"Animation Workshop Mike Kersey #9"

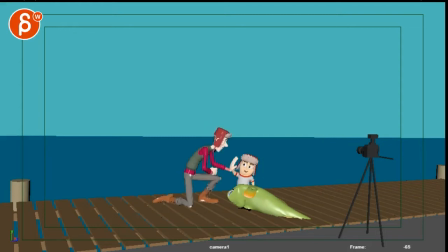All right. Let's take a look at this. I thought the beginning was really cute with the high five. And you're talking about some parts potentially being too long, some things a bit too fast.
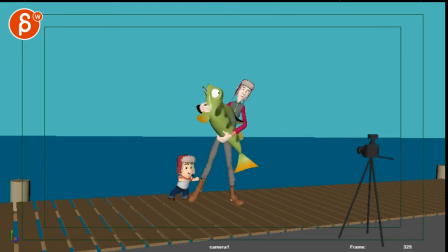Yeah, kind of. I think it's a pretty good spot. There's some things that you could trim. And you're talking about the ending here being too fast. I don't think so. Let me see your notes here. So you might be worried that the end is too fast, so I'm going to look at this here.
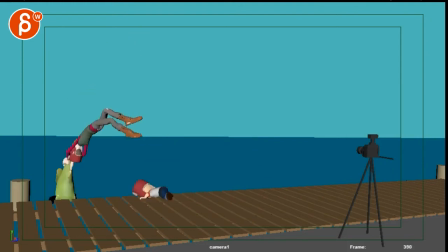I'm always managing all that. It feels like it's too slow. Through this here, you can speed things up in terms of intensity of the fin wiggle, and then how it goes out and then flies out.
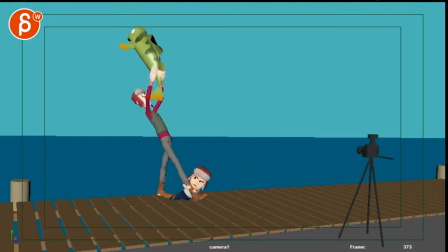All this seems to be almost slow motion. so I think you're going whoa what is this whoa what's going on here and then like that that type of speed so he goes up here whoa what's going on up here then not that fast but yeah much faster much faster and even this here
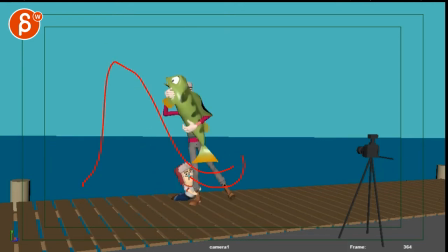at this point you're airborne and it could just be you know like that and then almost being pulled down it's more stylized yeah that's too slow I'd be careful too with if you're grabbing this kid and you go from here to here you can see how far the root is going right so
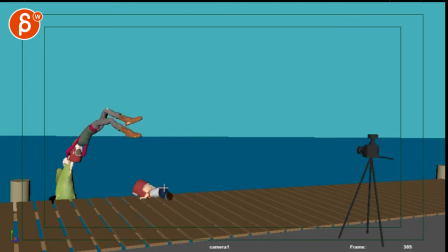from here to here then this seems weird that he just drops down here it feels like this he would go i mean he would fall off as well um you might have to put him where is he
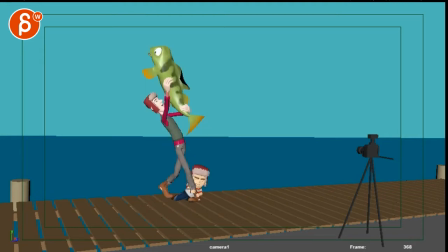so if you speed this up maybe he gets swung around during this you know as he pulls the leg back which i think again i would make this all faster it would swing him around and then he could be almost not saying like this that he's split out on the floor but i
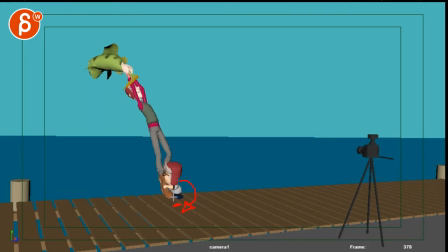think it would give you enough momentum to swing him around to be more here-ish than here so that when you do this again whoops that's a big move that that momentum has to carry over and since he goes away from us it feels like he's gonna swing over so if you're if
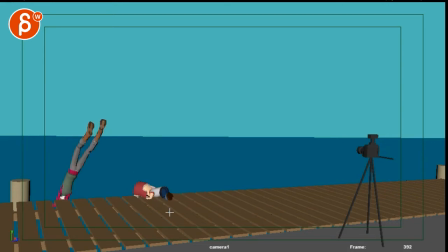you're here he could land just here and he could have one leg down i mean you could just make it that almost falls down as well that'll be my thought on that on that section there uh let me just play this i'm gonna play this for people to watch like at the beginning
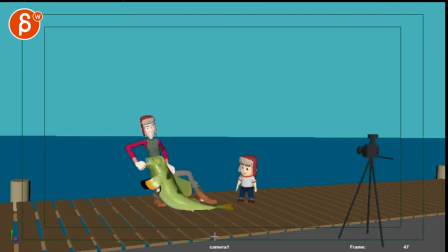while i'm reading your mail so i definitely think that the kid moves too fast between 275 and 300 275 and 300 so here i think it's super cute no i think it's okay i think what you're reacting
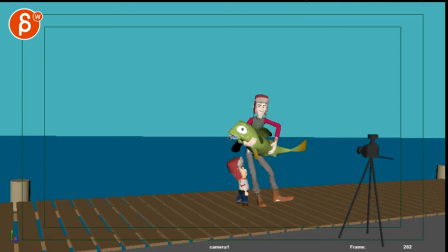to is that he is in this pose and then through all of this he is in the same pose which potentially might make it look weird to you. I like the timing of it because wait whoa I think it's cute.
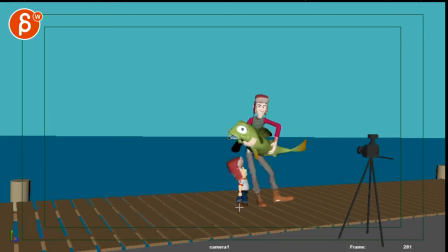The way you can tell this is that if he's like this and I will probably on this step also rotate the shoe around so it's not that it's you know all parallel but not so towards us so it's kind of break his knee a bit so just a bit three-quarter on like
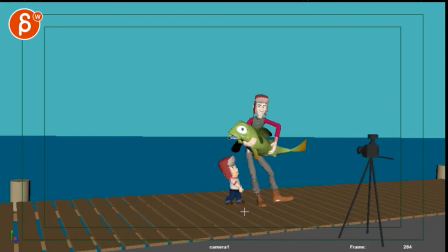a little turn in y as you go backwards here and then as he does this so here this makes a bit more sense eye line wise but once he starts moving here you want to keep going with the kid and again foot will be here and he can be back here with a
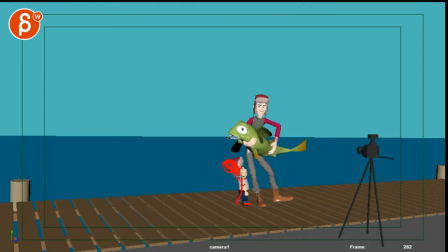bigger c curve and you can you can always bring arms out maybe he's holding on to his knee for balance but i will make sure that you have a c curve going back then as he goes back like this
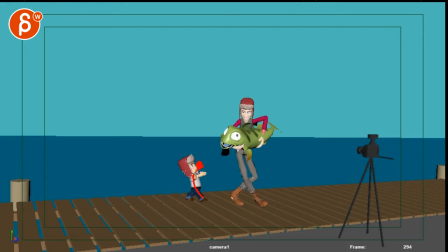you can try to get him in a bit more hunched position a bit hunched over he can still do this with his with his arms but i would get him a bit lower and a bit c curved this way a that way you have a reversal a b it looks like drag because
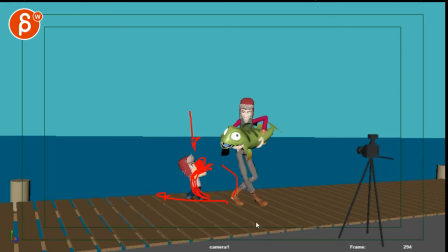he's so fast going back and i still think the timing is cute i would just make sure that the speed has an influence on his body and then as you stop here he just kind of stays put and i think the way you can get around that speed change is because he is in a more of a c curve he would stop like this overshoot a bit maybe take
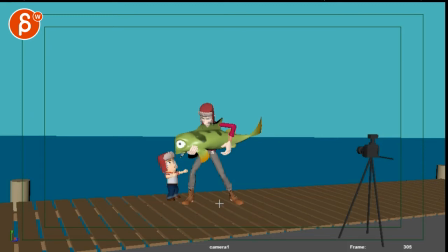a tiny step back and then come back to what you have him in here see this you can use that forward move as the last thing of going back and then back forward so speed back but
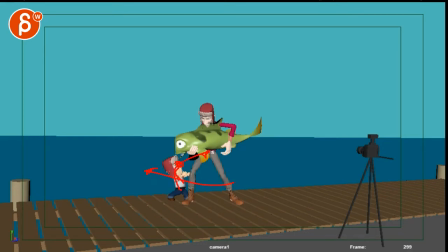with more of an influence if you go this way he would drag this way and that sudden stop has to be you know like a type of thing not that fast but that idea of you're stopping well something has to overshoot it could be part of his hat the flaps can go up
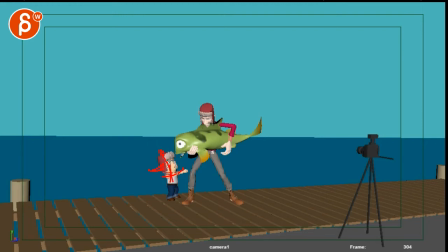his arms can go back a bit and his body could go back a bit this way and then come back forward the way you have it here look at the timing and whoa no i think that's super cute totally totally love it unless you want to have a different style where it's just
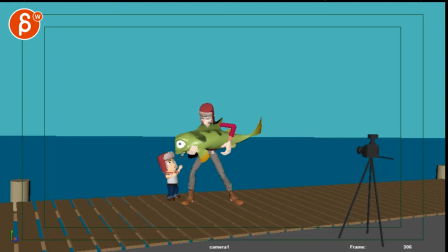a bit more realistic you're not not as zippy that's totally fine too as it is now i like it and i think once you have something like this it gives you the freedom to be much faster through here and there's also something at the beginning that seems uh too slow well let me
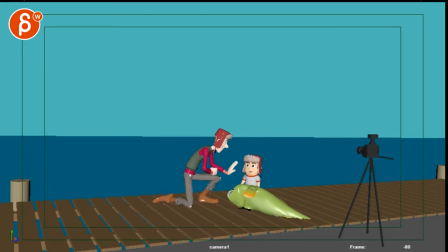just go through your notes uh his little legs just don't give enough spacing that's totally fine i think that's what makes it so cute and the contrast because you got those big steps and then you got those tiny steps with him i think that's that's great uh you want to hear the timing is right and everything before i keep adding further overlaps and smaller keys totally understand i'm just mentioning what
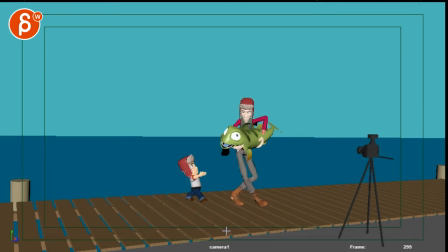i'm seeing um as of right now i still plan on having a mother character behind And the camera, which is why he's winking towards the camera. High five, which is awesome. Hmm. Interesting. Okay. I think you could probably have the mom here.
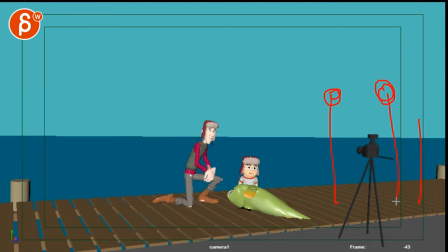If this is your safe action save. I don't know. If this gets a bit too... It gets too crowded. You know, once you have it here, there's so much room. So maybe having her here might then be a better idea.
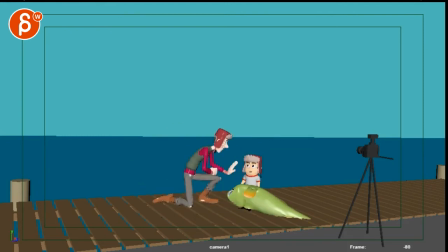I was just thinking... Sorry, just pause. Me not saying anything. I was just thinking, could he have, because of that shape here, could he have a button that he wants to do for a little self-remover, a little flash, like he takes a picture there.
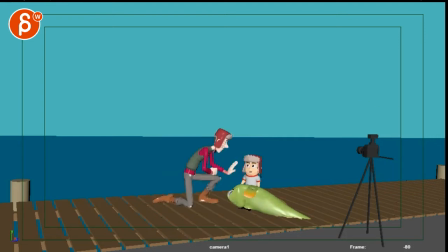I mean, you know, again, I know with this shot, I keep saying things and throwing things out there, and then you have to do all the crazy work. Just mentioning this, hey, watch out, a little tangent there, a little overlap.
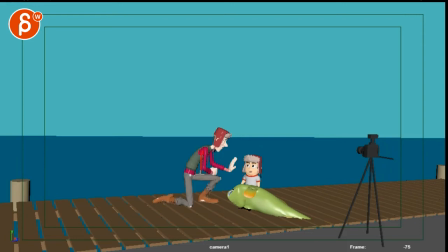You could potentially make that a bit cleaner with his arm, Not that it has to dangle down, but it could also be like this. You could also give him a high five like that. And then he puts his arms together like this. So it's just a bit more of a shape change.
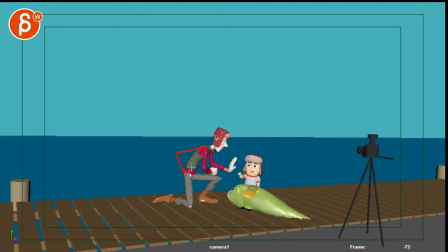It's not too bad, just kind of a slight tangent there. It could be something, or it could be cute. Like that, hey guys, and then that's my one pose. You know, like, hey, you're a buddy, and this was awesome.